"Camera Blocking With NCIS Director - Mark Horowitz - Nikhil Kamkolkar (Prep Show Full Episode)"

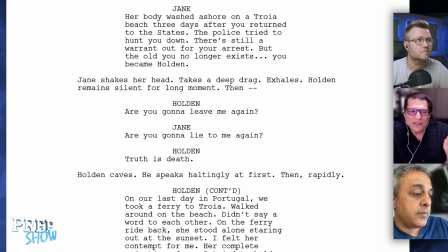You absolutely should do that. But there is a version of this scene, if you have actors with enough connection and expressiveness, where he doesn't even have to say that.
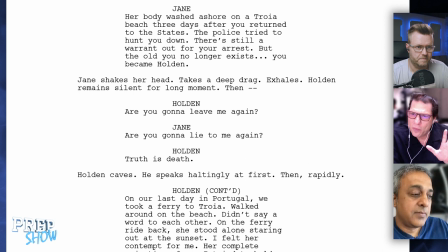Yeah.
Are you going to lie to me again?
And, you know, there's a moment where you could be pushing into his reaction
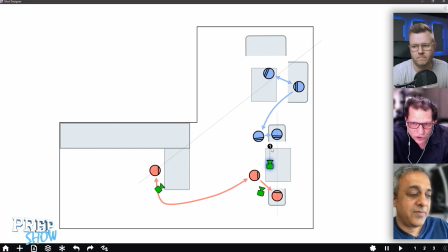and see his world come crashing down upon him. And then he starts to tell the truth. Yeah, agreed. I'm just going to draw what you said here because that's nice.
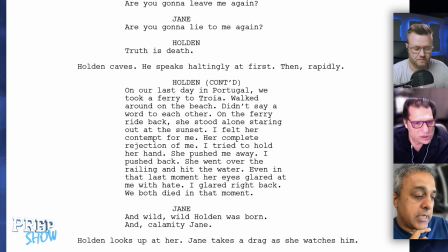And then he does, and I'm assuming now that this speech on our last day in Portugal, that is the truth. That is the truth. That's really what happened. He didn't really mean to push her off the boat.
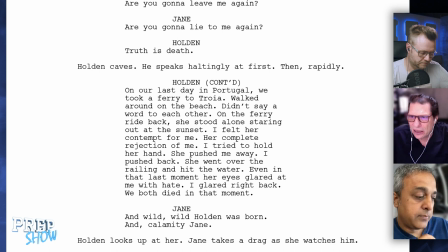He just pushed back at her in anger, and she fell and died. Yeah, but he did not tell anybody. He did not try to risk. He didn't tell, that's right.
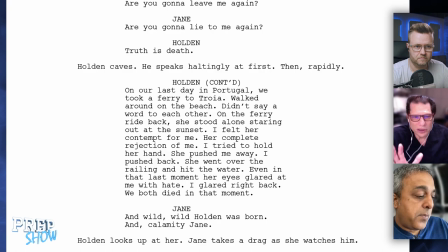He didn't tell anybody. Exactly. This is so true, and you know, these half truths happen so often in life. Mm-hmm. And it's one of the wonderful things about this scene that I think people will immediately recognize. This happens all the time. So, Mark, I'm going to ask you a question on that particular monologue. And this might be a bit of an art house take on this monologue.
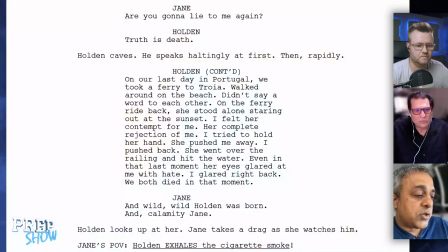So that's why I want to run it by you. I want to see what you think about it. I had this thought that if I recorded both Jane and Holden doing this monologue, and then in the edit, sort of cut between both of them doing the monologue, as if he's speaking and she sort of almost knows what he's going to say.
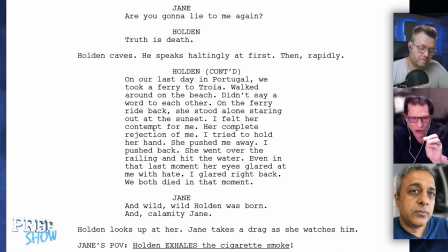What do you think of that idea? The last thing you said made me believe it could work. I wouldn't do it at the start. Let him admit it.
We didn't say a word to each other. On the ferry ride back, she stood alone staring out at sunset.
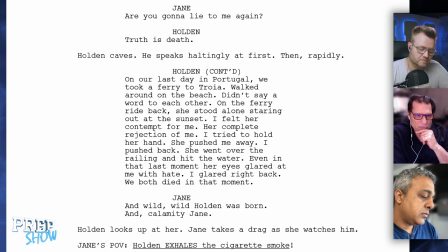I felt her contempt for me.
And then maybe she could add her complete rejection of you. I think you got to change the words a little bit. Okay.
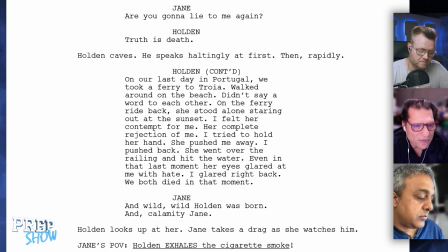Her complete rejection of me. I mean, you say it twice. I felt her contempt for me, her complete rejection of me. That works.
I tried to hold her hand. She pushed me away. I pushed back.
Maybe she says she went over the railing and hit.
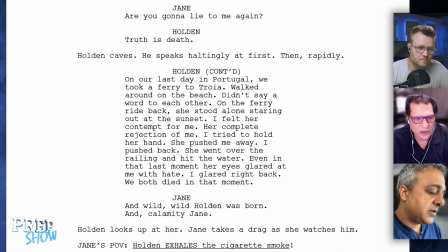What would be interesting is if she says the factual, physical things that happened, the things that he refuses to admit to himself. Yeah. So she says the parts that are true. She says the really true physical. She paints the picture, not the feelings of what really happened.
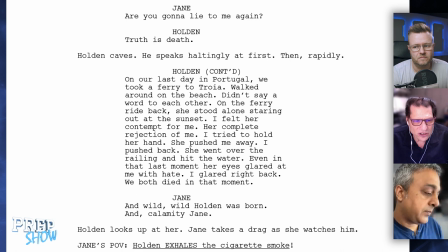And then even in that last moment, her eyes glared back at me.
This is his interaction.
I glared right back. We both died in that moment.
Maybe it's just a couple of times. So you're not gilding the lily. You know what I mean? You give yourself a little bit of space at the end.
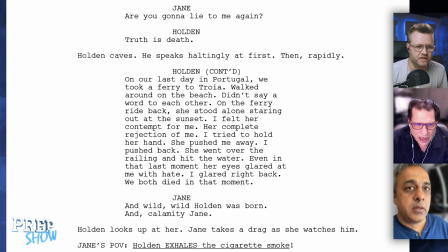Where I mean, it also, it would be nice because it gives you some movement and some natural beats in what is all otherwise a concrete wall of text. And it feels totally copacetic with the rest of the scene. This is what's been happening. This sort of volley back and forth has been happening all along. So it doesn't feel like it's some weird introduction.
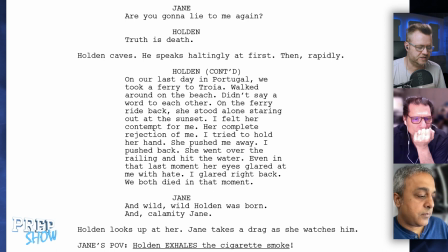I think that's a very interesting idea. For example, cool. You have, I felt her contempt for me. And then she says her complete rejection of you, or something like that. Complete rejection. Yeah. You know, you could simplify. At least you're not dismissing the idea right away. That's good to hear.
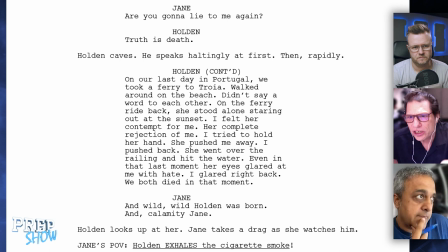Oh no, I think this now because it feels like she has gotten him to a point where he's now doing what she has wanted. She is fulfilling her motivation.
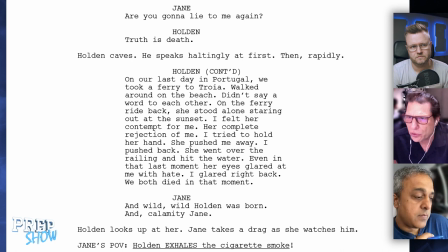He is telling her the truth for the first time, and she's going to help him do this. She's not running away in terror. She's not accusing him of being a horrible murderer. She's hearing him out and allowing him to reveal the truth that up until this point he has not been able to do.
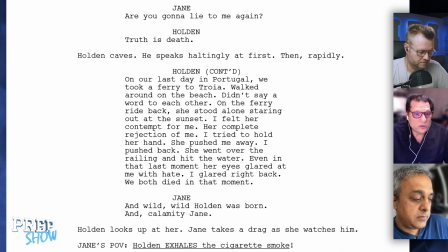And then you still have the line, I glared right back, we both died at that moment, and wild Holden was born, and Calamity Jane. It's almost... This is the continuation of that rhythm.
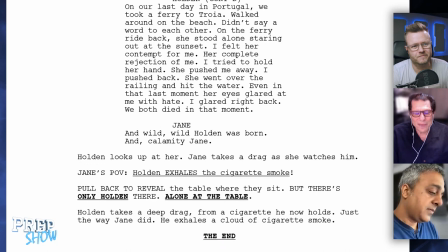Yeah,
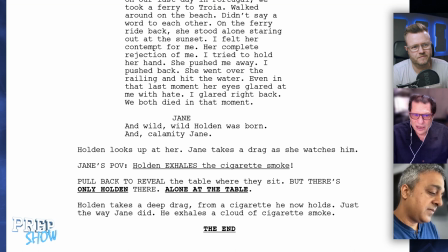there's irony in what she's saying. There's almost humor in it, dare I say. I mean, but it is the realization of what has happened. And it's not a bad thing for the audience to hear those words
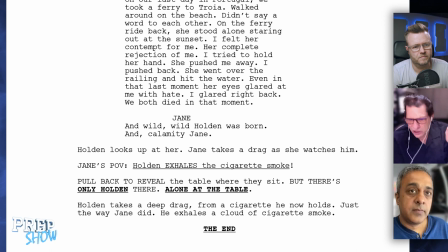because it doesn't reveal anything specifically until the next cut. And I think that's a fabulous moment where she inhales on the cigarette.
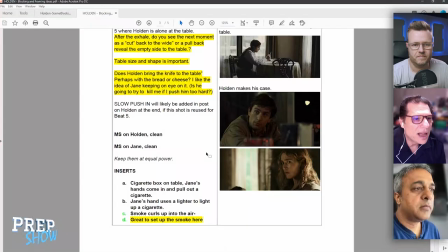I wrote on your little script page in your Google Doc, the smoke curls up in the air.
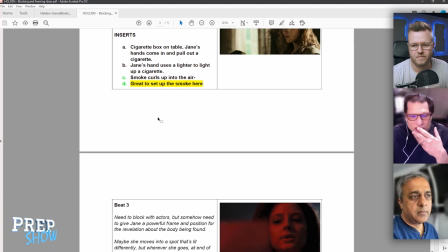Great to set up the smoker. Maybe there's a foreground. I did all that. Well, she inhales on the cigarette.
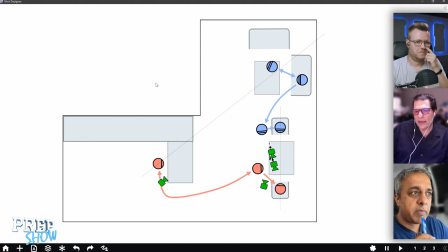You have it. What were you thinking? Do you think this is a cut of her inhaling on the cigarette? And then just the reverse that we've seen through the whole thing where he's sitting there
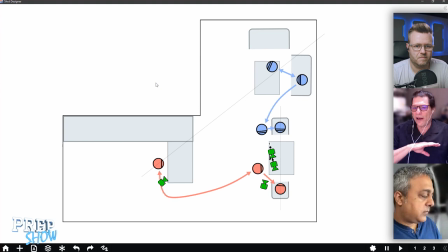with what would be the cigarette in it, a tighter size, with the cigarette off camera, and he exhales and then reveals that he's smoking. Like, how do you see that moment revealing itself? So that was the point where I was talking about crossing the line. So let's imagine the two of them are sitting facing each other. You cover them this side of him. So you see Jane, she's looking left to right. You see Holden, he's looking right to left. And that's the exchange that's happening in singles, right? And then for the last drag, you see Jane, she inhales. And then you cross the line and you get Holden from this side. So he looks like this and he exhales. So it's sort of like a match cut. Yes, now it's a match cut. That's good. That's good. That's the way to use two people looking in the same direction in an unconscious way, what appears to be an unconscious way, and then turns out to be very important. Then you cut out your white, and then it's just him at the. And then it's just him, and you think that you drop back to that, right? It's not like a pullback to reveal, because your point that you made somewhere was very, very smart, which is you don't want anybody to think for a second that she got up and left.
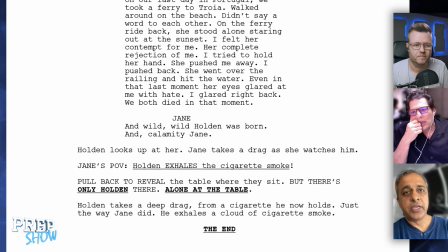I think that's the danger. Yeah. So I want to make sure that there's no way that could possibly. So if it's a cutback to a wide shot that we haven't even seen before, you're gonna know that, you know, she's not in the room and she was never in the room.
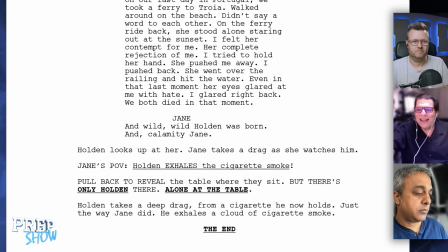Right. Wow. Amazing. How about we just take 10 minutes, just pile in some cameras. Now you can do all that wacky camera stuff. Yeah. No, you too. Come on. Very good at this. I want to watch you. Me? Well, I'm completely lost every time I start a scene.
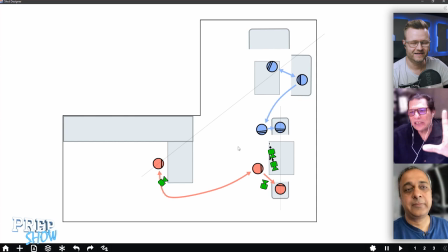I mean, now we have to do this. Opportunities for some very lovely stylized moments. You know, obviously, while he's working in the kitchen, you could do some straight on coverage of him, just his face, and definitely some,
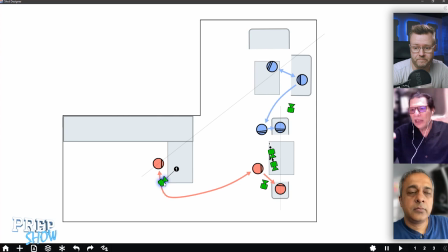you know, inserts of his hands working, and you could definitely find some moments where he's cutting or stirring or doing something that tilt up to him.